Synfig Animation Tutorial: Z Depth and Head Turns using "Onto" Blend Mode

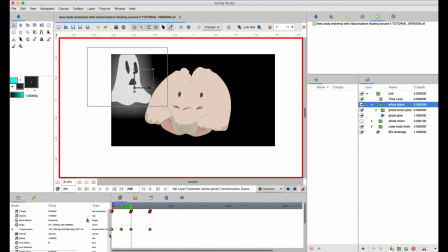8:13 And then as it comes back, when it's there, I want to scale it about the same size.
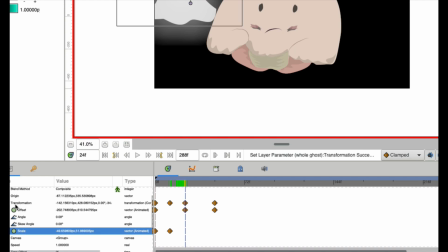8:19 So actually look, in transform, I could go down to scale here and pick just the scale part to duplicate. So to say, okay, at time 24, I want you to be scaled but not located the same way you were at time 0.
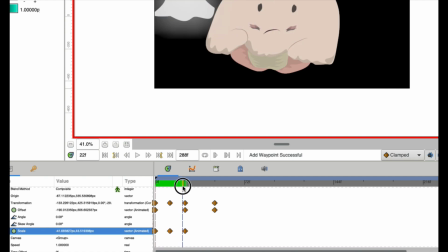8:35 Great. So now I have it getting bigger, then getting smaller again. And then what do you think is going to happen here when it goes behind? I need to make it even smaller. So around 36, I'll scale it even smaller there.
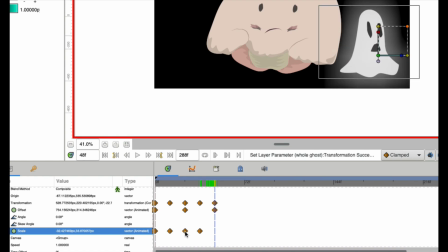8:46 And then again, at time 48, I will duplicate that original scale size, which was found here and here.
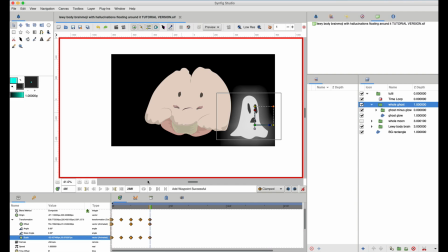8:54 So I'll just take this friend and duplicate it there. And actually, it's looping anyway, so you can't tell.
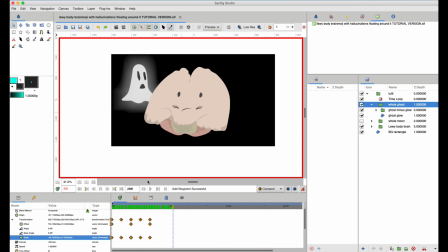8:59 But see that? See how that adds some realism to it? As real as a tremoring brain with a face with a ghost around it could be. So that just adds a little more life to that.
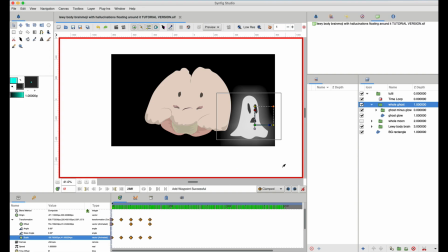9:12 Okay, so that's the orbiting Z depth situation. And then the other thing I wanted to show you, which is fun in this case, is how to make it look like the ghost's face is just rotating around his body.
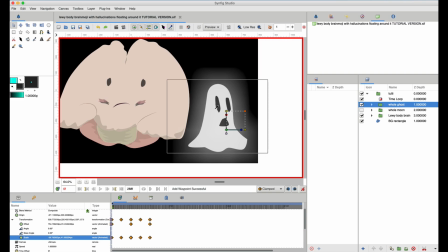9:24 So kind of like the Earth, right? We're having this thing orbit as well as rotate. So what I did here, I'm gonna turn off animate mode just so I don't screw up here.
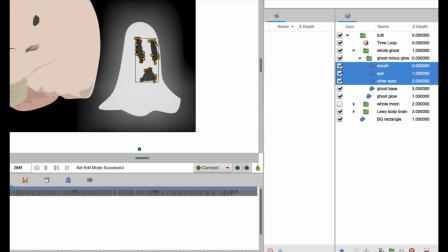9:32 And actually, let me set this up how it was when I made it, just so you can see the process.
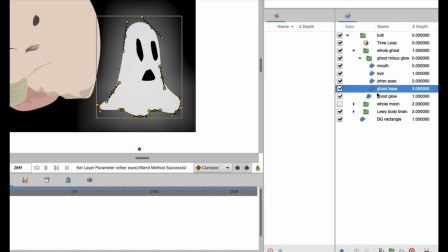9:38 Okay, oh, interesting. So why did I do things the way I did here? So actually, I'm even going to break this a little further just to show you a point, which is, okay, let's say I just put all the parts of my ghost in this one group called Whole Ghost,
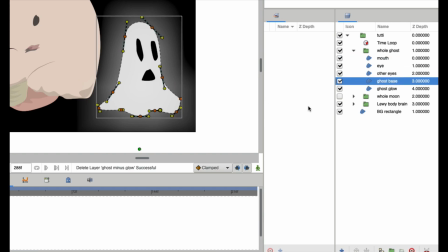9:54 right? And I have my mouth, my eyes, the ghost base that we talked about, and then that glow layer behind it.
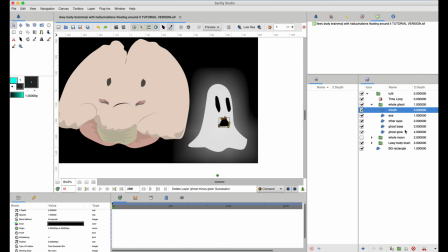10:00 Well, what you want to do when you have something like eyes on a cartoon face or something is you want to switch their blend mode from the default,
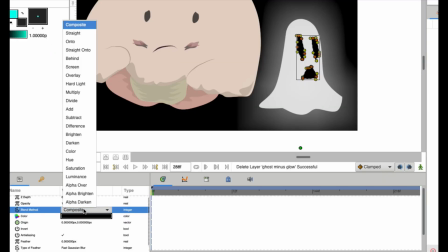10:09 which is called composite, over here in this menu here, to onto.
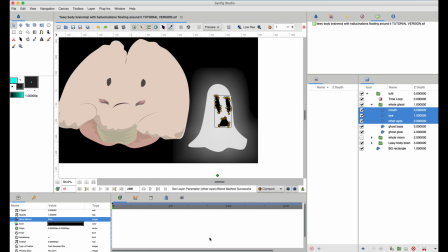10:14 And onto, think of it as like it will only appear when it is over and put onto the object below it. But when it's just over like something not in that same folder, so let's say the background here is outside of that folder, it won't appear.
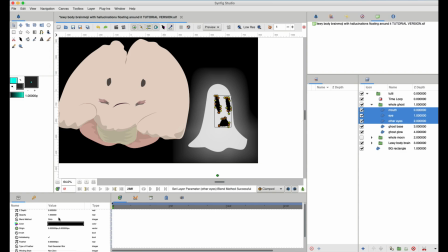10:32 Yeah. So to make that point more clear, if I, let's say I made these things bright orange, bright red, whatever.
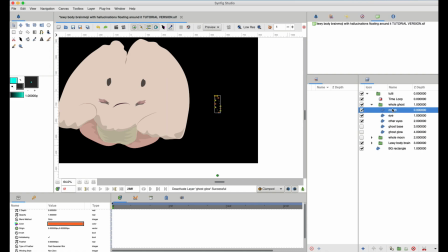10:40 And then I hid these layers, there's nothing below it, right? So you no longer see the eyes or the mouth. Even though they're bright orange, you should see them, but because it's onto and there's nothing else in that group for it to go onto, you don't see it.
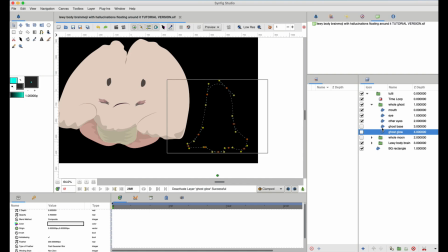10:55 It doesn't matter that there's a black background back here because that's outside of that group. So that's why the organized groups become really important here, okay?
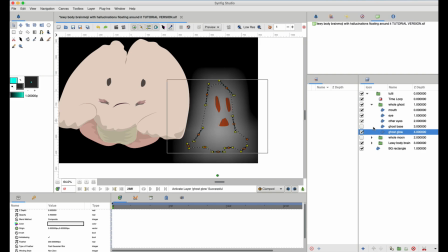11:02 But as soon as you add the base or even that glow, that onto layer shows up, okay? So let me see if I can, without freezing Synfig, hit undo a bunch of times.
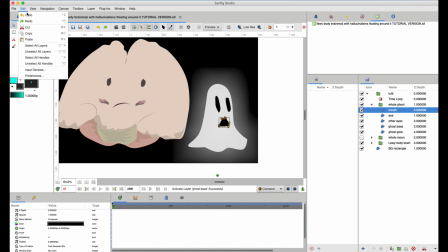11:14 It's always risky. All right, let's see. Oh, I think I went one too far. Redo. Yeah, okay. So now these are onto again. All right. Well, that's all fine and good. But even, so what I realized when I was doing this,
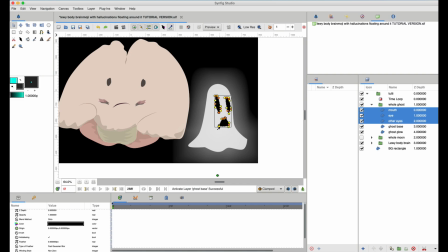11:27 as we'll see in a moment, the goal is to, you know, you're going to move these guys around the face, right? But look, because of that onto effect, it's putting it onto the glow. So it's still visible when I don't want it to be.
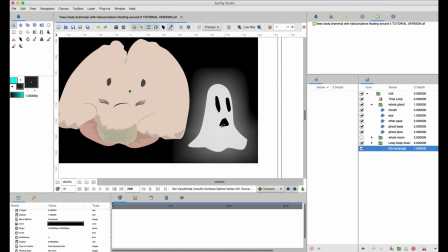11:42 I want these face contents to only show up when they're on that main hunk of bed sheet that makes up these cartoon ghosts. So that's why I isolated these guys in a folder and left the glow out of that.
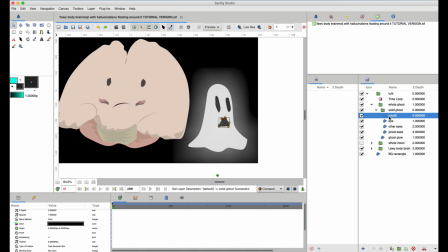11:56 So now, I'll call it like solid ghost, kind of an oxymoron. So now these mouth, you know, the mouth and the eye, look, they only show up when they're on that solid ghost and not when they're on the glowing part. And look, you can see already,
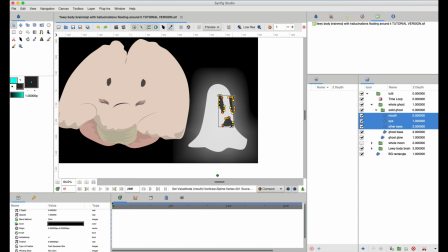12:10 see how I move that? It almost creates the illusion that it's like a head turning and then it's just, it goes out of view when it leaves the side of the face. So that's a really handy technique. So what we're going to do is just animate that process now.